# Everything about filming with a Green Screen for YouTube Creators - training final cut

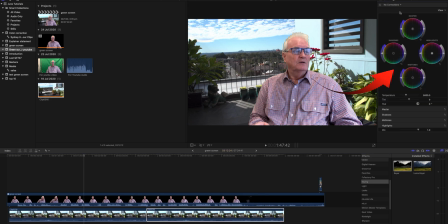Or you could spend your time under the color corrections and match the color. You may want to slightly blur the background so that it looks further away and maybe just sharpen up the image.
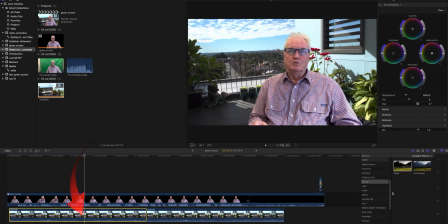And that simply would be done by selecting your background and moving over to your blurs.
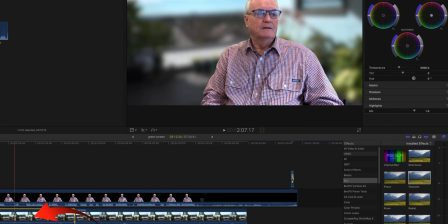And we could put a Gaussian blur on there. That's obviously too much now.
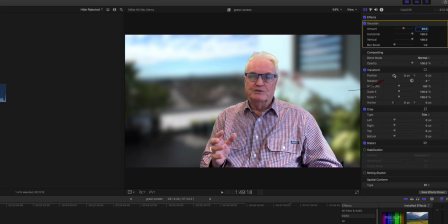So we will come to the inspector and reduce the amount.
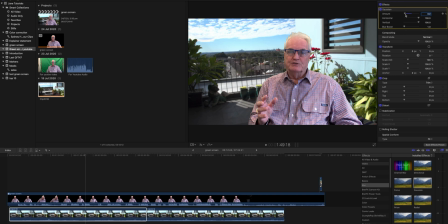And that just gives you a feel for the background being further away and the image being sharper. If you should need to, you can put a sharpener on the image itself,
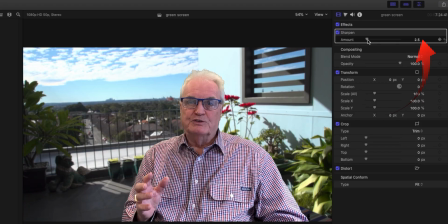and if we select the image there, we can see that it's got a 2.5 sharpening on it. That's all over to you.
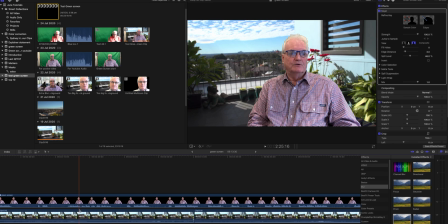So the next step is that we need to combine both the background and the green screen multicam image together.
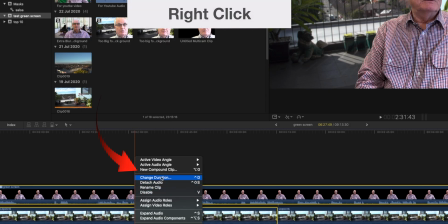So we'd select both of those and right click on it and create a new compound clip.
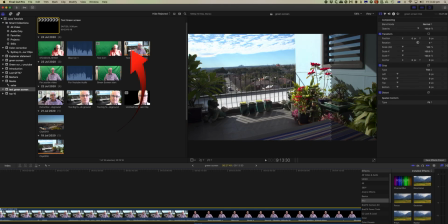You can see that that clip is now moved up into the browser as well.
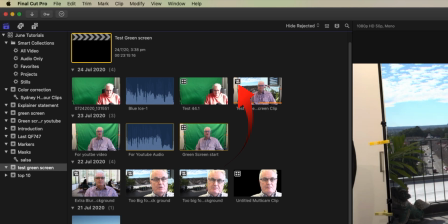And it has a symbol there showing that it's compounded.
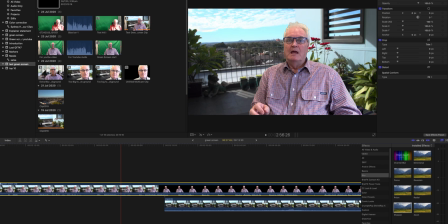And once the clip's compounded together, then we can start doing our actual edit.
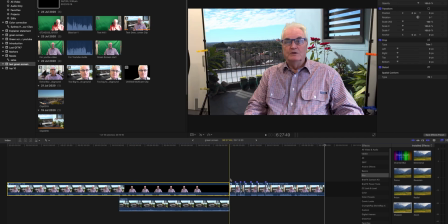So if we look down here, I've got one prepared here. The background is compounded in.
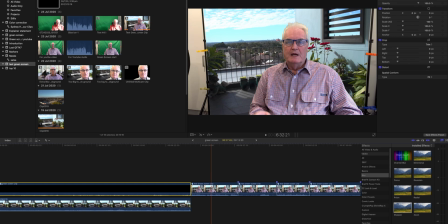So this involves cutting as you would do with any normal clip. So if we're playing through here, this is what we want to keep.
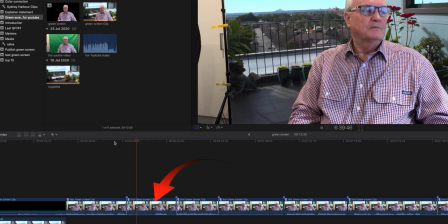Using a green screen.
And then this one here is looking away from the camera, so we don't want that one. And then you're moving to the next clip that we do want to keep, and so on.
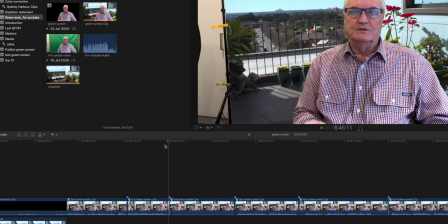So we need to cut out. So you would cut at this point.
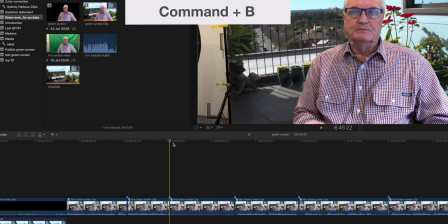That's Command B. This is unwanted clip, so we can delete that.
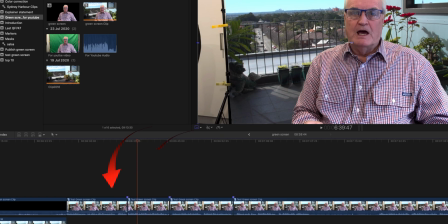So these are clips 1, 2, 3, and 4. And obviously others will follow, but let's just work with these ones. So this one here, it being our first clip, is in the unzoomed original state.
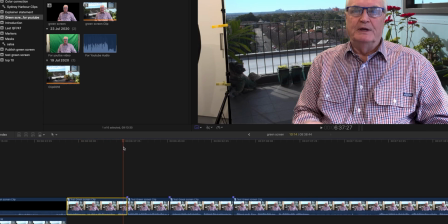And as we move through this jump cut, you'll see the jump there. What we want to do with this clip is now zoom into it. And so we can select our blue dots on the corner
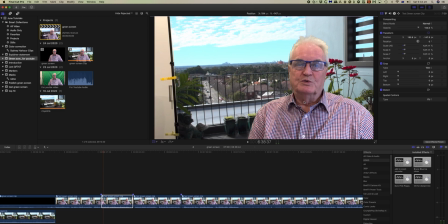and drag that until we have an appropriate zoom.
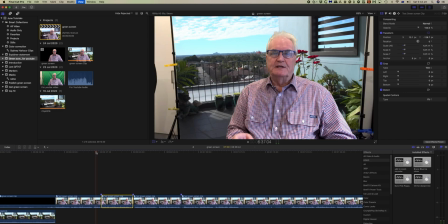So now let's look at that as a jump.
A green screen. You will see how to...
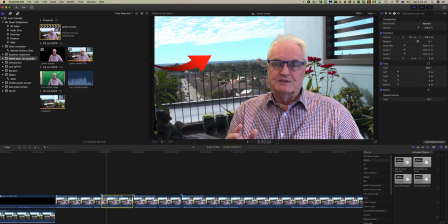So that's quite appropriate. You'll see the background and the green screen image have both been zoomed in. Then when we get to this jump here, it goes back to the original one.
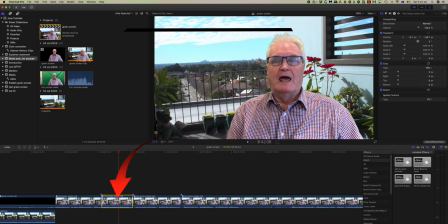So now that we have that clip, this is the second clip, we can copy that by Command C, and then move not to the third but to the fourth clip, so in every alternate one from here,
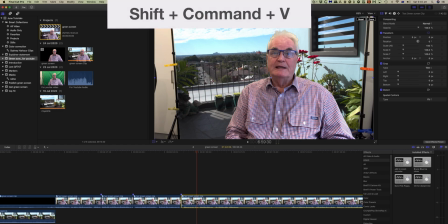and we will simply paste that back in there.
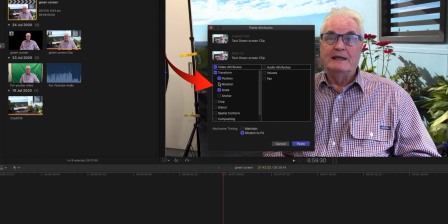Let's paste the attributes so we can check what we're pasting with position and scale, and paste that.
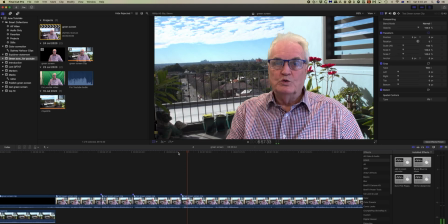So when we play this through now from that clip to this clip, then the jump is not as noticeable. As I promised at the beginning of the tutorial, here's the technique where text will slide from behind the green screen image and in front of the background, and this will give some depth to your video.